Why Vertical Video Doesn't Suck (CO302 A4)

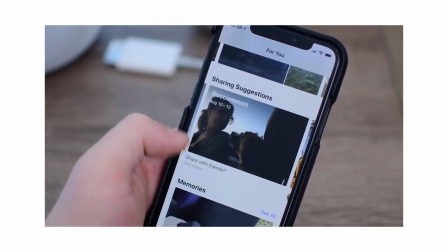What format makes the most sense given the affordances of these devices and social media? Vertical.
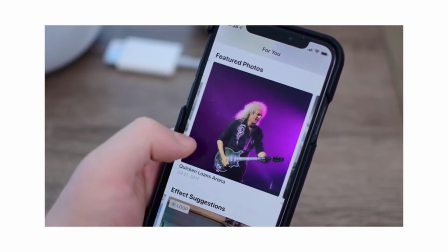They're stories we can't interact with in our daily lives, and we can learn about other people and the world around us. Why exactly does it matter what aspect ratio it is if we're still getting an enjoyable experience, given the affordances of the devices and platforms we're using?
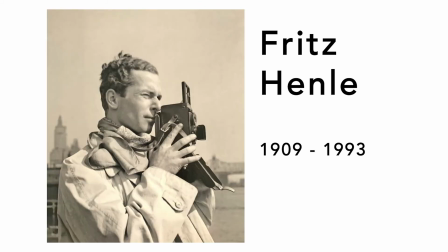Fritz Henle, a prolific German photographer during the 20th century, said,
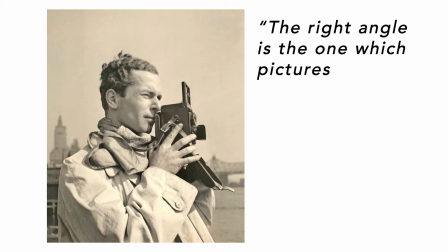"The right angle is the one which pictures the reality of a subject, its real essence. As long as we're correctly serving the purpose and audience of our content, it shouldn't matter."
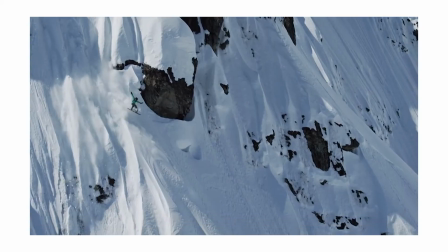Now I'd like to return to the premise of this project, the Defiance video. Why did vertical video work then and not before?
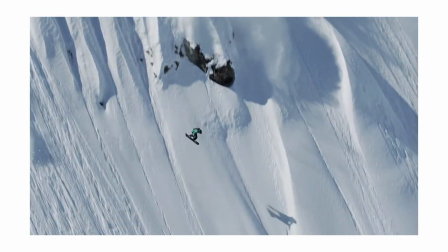It all has to do with timing and the rhetorical notion of Kairos. Kairos is an ancient Greek word meaning the opportune and decisive moment.
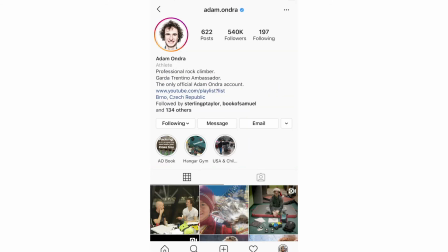For the last 3 or 4 years, Instagram has taken off as the platform for athletes to share what they're up to.
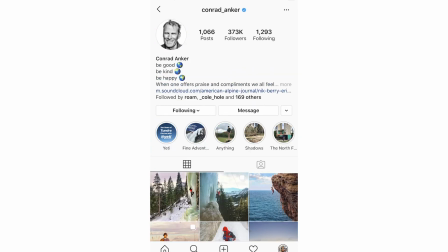And as Instagram has taken stories from Snapchat, there are 2 ways athletes share content.
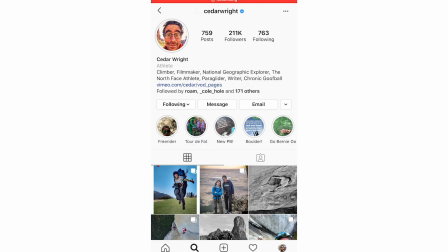Posts hold more permanency and can be seen as more professional, whereas stories have a 24-hour lifespan and are often seen as more casual or intimate.
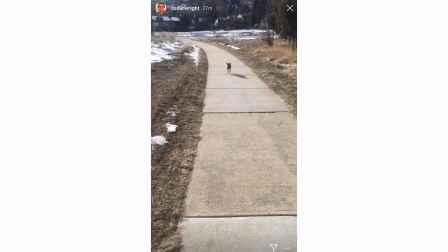I've been consuming enough story content from these professional athletes that their social affordances and connotations of vertical content carried over to a more traditional format and enhanced the experience rather than taking away from it.
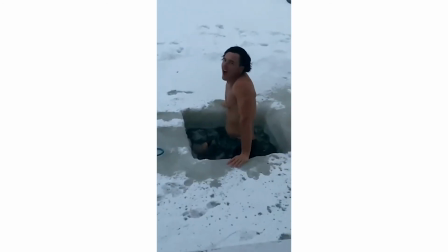This was the opportune time for Sherpa Cinema to include vertical content.
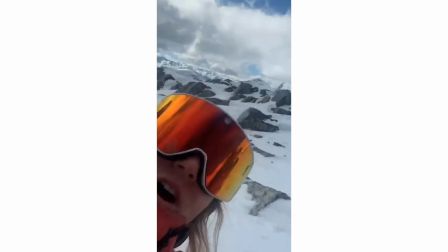It brought a whole different dimension to the video, and partially rupturing the fourth wall like this is genius.
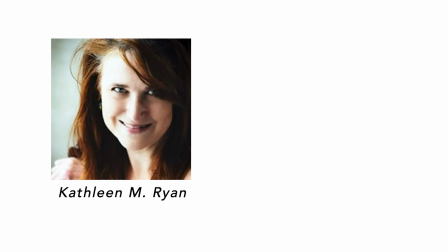Kathleen Ryan, a professor at CU Boulder, in a paper discussing vertical video,
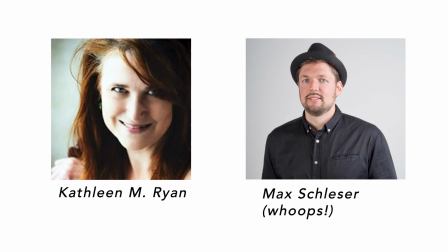draws on the words of filmmaker and researcher Mark Schleser, saying these new mediums operate in between photography,
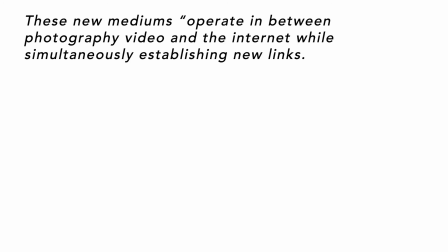video, and the internet while simultaneously establishing new links. The mobile device is a case of media converging in a spectacle of information and data,
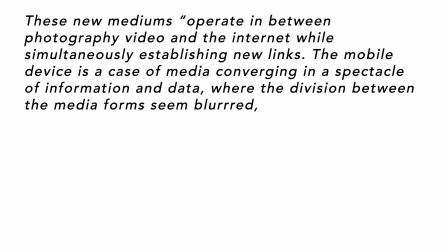where the division between the media forms seem blurred, but when the location of consumption emphasizes the original experience.
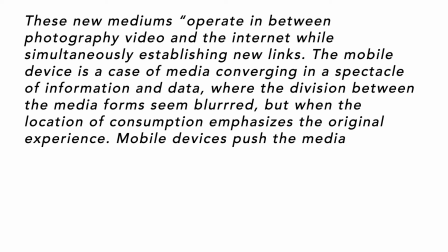Mobile devices push the media experiences into a new domain.
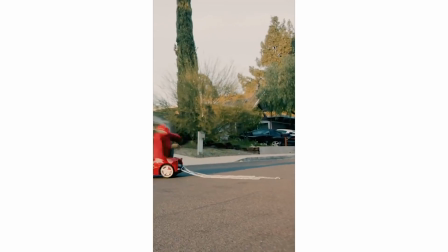Vertical video is simply its own new medium and need not be in constant conflict with the horizontal video that we're used to.
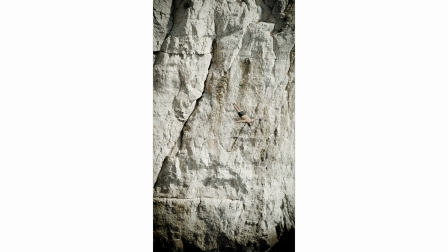The vertical video debate seems more like a classic case of rejecting change for the comfort and convenience of tradition.
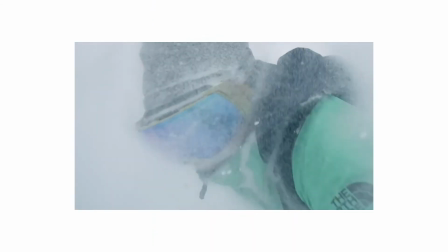But let's follow the lead of Sherpa Cinema and explore what's possible with these new affordances.